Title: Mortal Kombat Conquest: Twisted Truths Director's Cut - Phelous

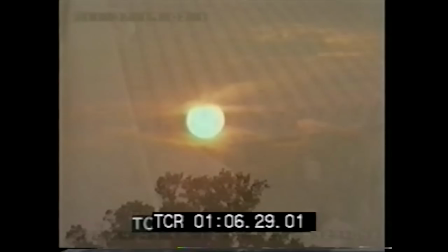4:33 shot in the rough cut being a sunset, and in the final of them switching it to candles, which makes less sense considering it's clearly not that dark out yet.
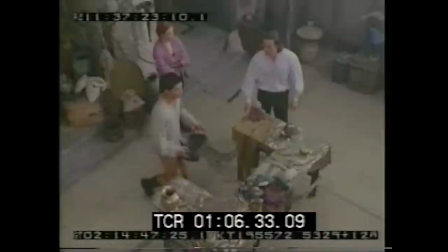4:42 They also dropped an overhead shot to start this scene, which is another bad call, really, as it was a kind of nice shot,
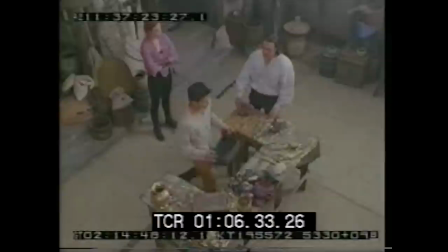4:49 and really it's far more awkward to not establish everyone who's actually there and just start the scene with a bunch of close-ups.
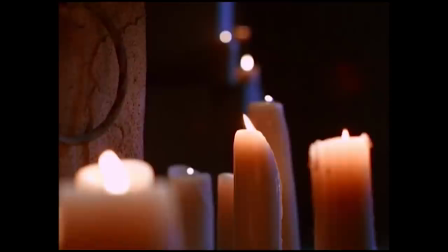4:56 Check the body. No cuts. She was strangled. Maybe a rope. The guy knew what he was doing.
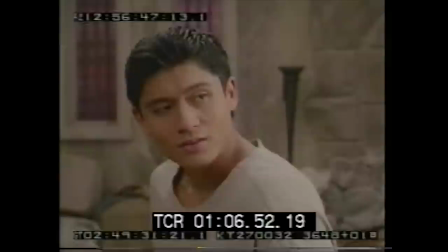5:02 I checked the body. No cuts. She was strangled. Maybe a rope. The guy knew what he was doing.
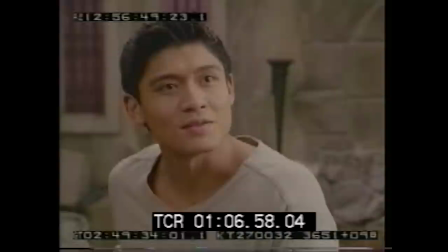5:07 Tomas!
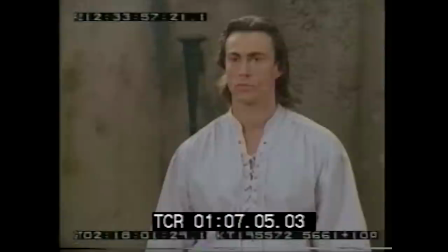5:12 This is our friend, Ciro.
After Ciro blows up at Tomas for daring to exist, and then apologizing due to it just being his dead Ella rage,
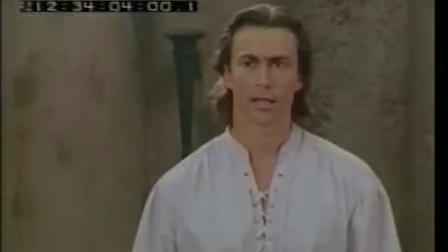5:23 Tomas actually replies in the rough cut instead of just awkwardly standing there silent in the final.
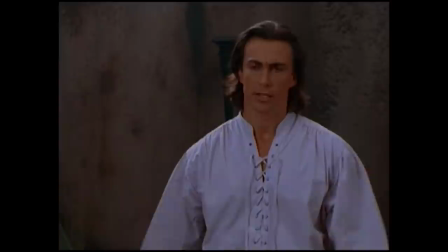5:29 Sorry, I just got some bad news this morning, I guess. I'm a little edgy. I understand.
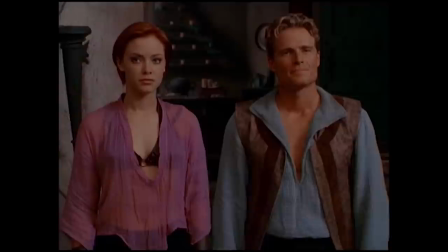5:34 Sorry, I just got some bad news this morning. I guess I'm a little edgy. Nothing's been decided yet.
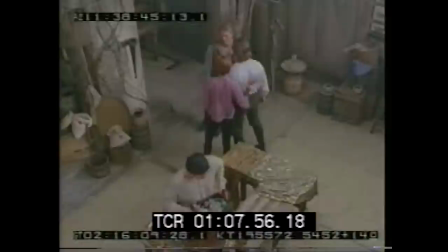5:41 But perhaps most important of all, we get to hear someone on set clear their throat.
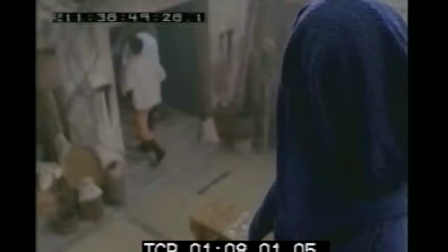5:47 Also, the pointless Vorpax spy shot and transition to the next scene seems to have been temp-tracked with some music from the Mortal Kombat movies.
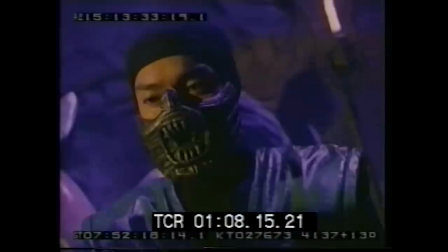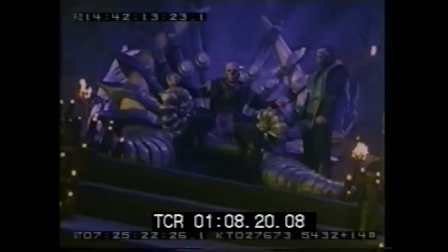6:02 You've brought him here? As ordered. You brought him here? As I ordered.
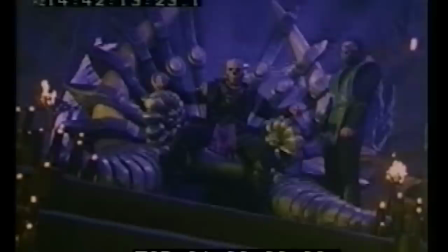6:08 So you'll notice that Khan's line was altered from the rough cut,
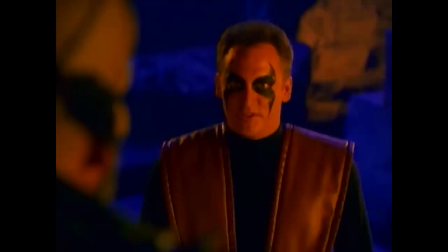6:11 which makes sense because him saying as ordered makes it sound like Khan was ordered by someone above him.
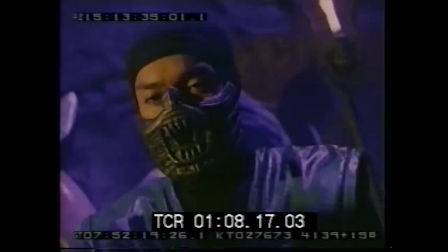6:19 Maybe it was me! AHHHHH!
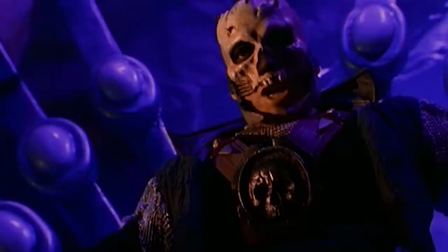6:22 Though the intent was probably that he's saying he ordered reptile here, but as I ordered makes that more clear.
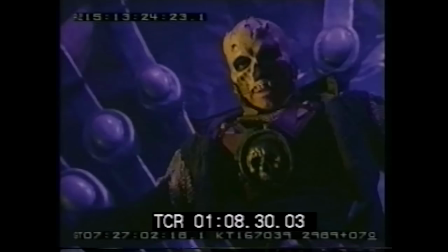6:30 There's also something rather funny about hearing the mighty Shao Kahn's chair creaking as he leans forward.
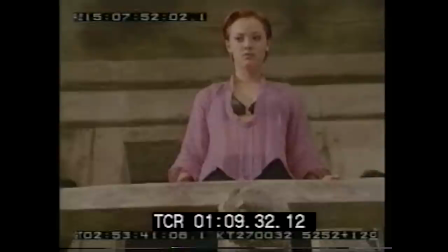6:41 There's quite a few edits from this cut changed to speed up the pace, which makes sense, like Blandy Cage's line here being over Taja in the final rather than just being its own shot.
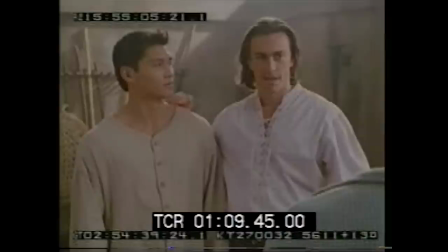6:51 It'll be an honor. I hope you push me hard in our fight. It'll be an honor. I hope you push me hard in our fight.
Zero butts in because he's the greatest Mortal Kombat bot,
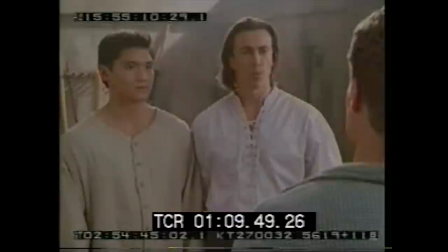7:00 and we get a much more recognizable temp track from the Mortal Kombat movie as they're about to fight.
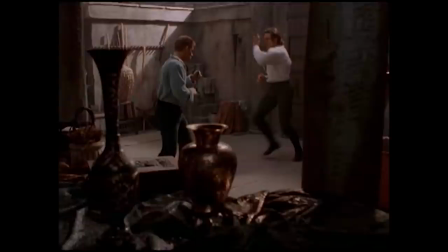7:06 Why don't we get at it and see what happens?
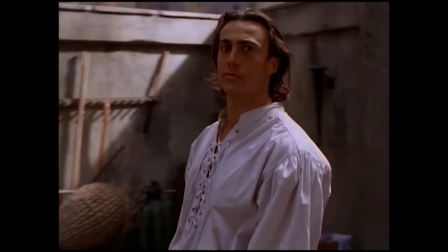7:12 Definitely makes this silly fight seem more intense than the more relaxed elevator fight music of the final.
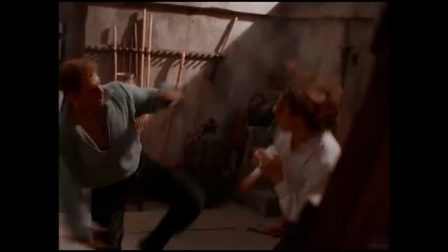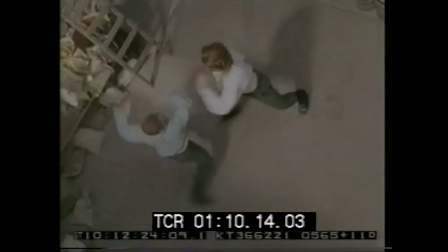7:23 Though the blow sound effects sound very phony on the rough cut.
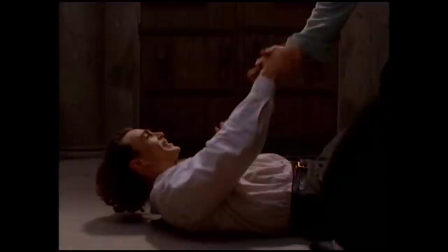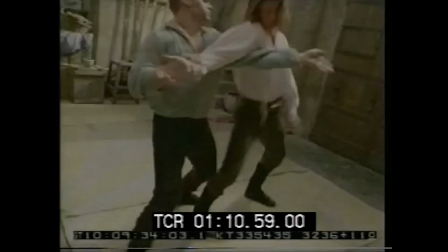7:34 And you really gotta love that sportsmanship of Ciro. It really makes you feel so bad for him when he gets his arm dislocated.
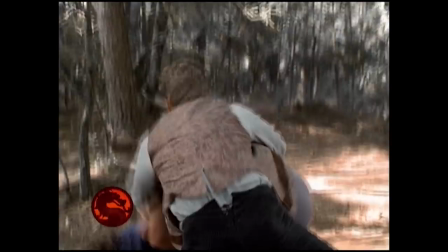7:46 Ciro. Ciro. Ciro.
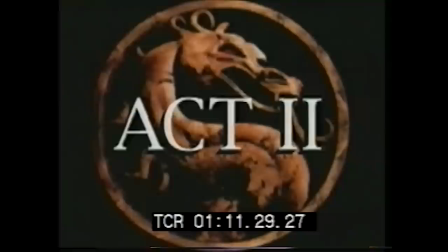Ciro.
Now this is an odd one.
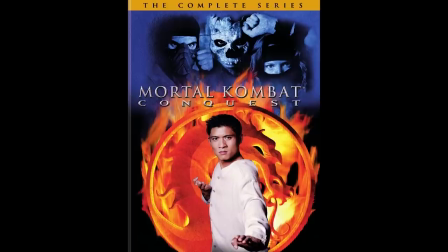7:55 In between act breaks on Conquest, I guess originally they'd have these bumpers with action from the episode with the MK logo in the corner.
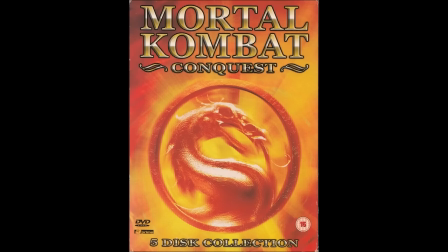8:03 These are included on the newer DVD set, but weren't on the older ones, which is why I never mentioned them.
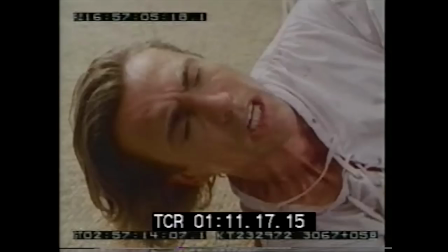8:09 They're rather jarring, especially where this one is showing you a fight that hasn't happened yet.
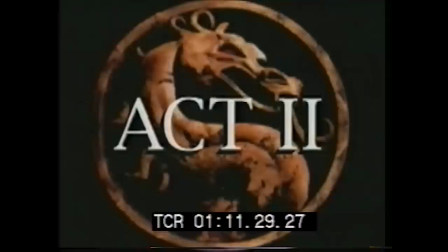8:15 In the rough cut, though, it just replays some of the Ciro Tomas fight we just saw, and then an Act 2 title card pops up.
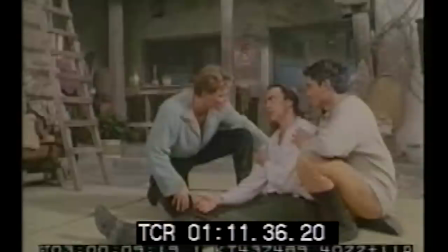8:23 Now, if you pay attention to the line deliveries here, they're all different because they've dubbed over the lines for certain scenes for the final mix.
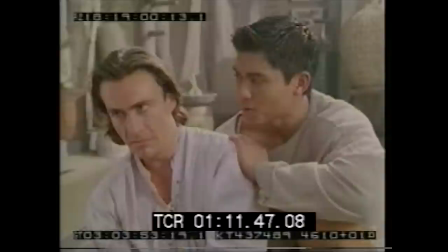8:31 I really am sorry. These things can happen. We all know that. I really am sorry.
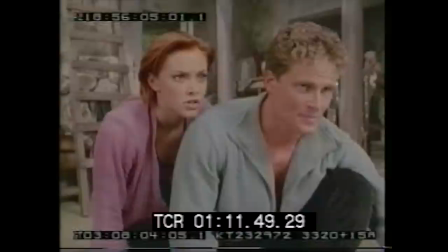8:35 These things can happen. We all know that. People get hurt in training as much as in combat. People get hurt in training as much as in combat.
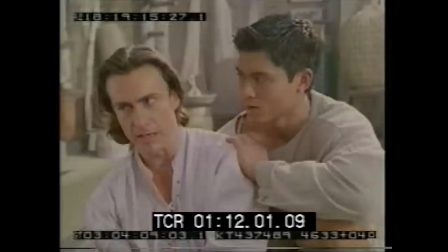8:42 Should I get the doctor?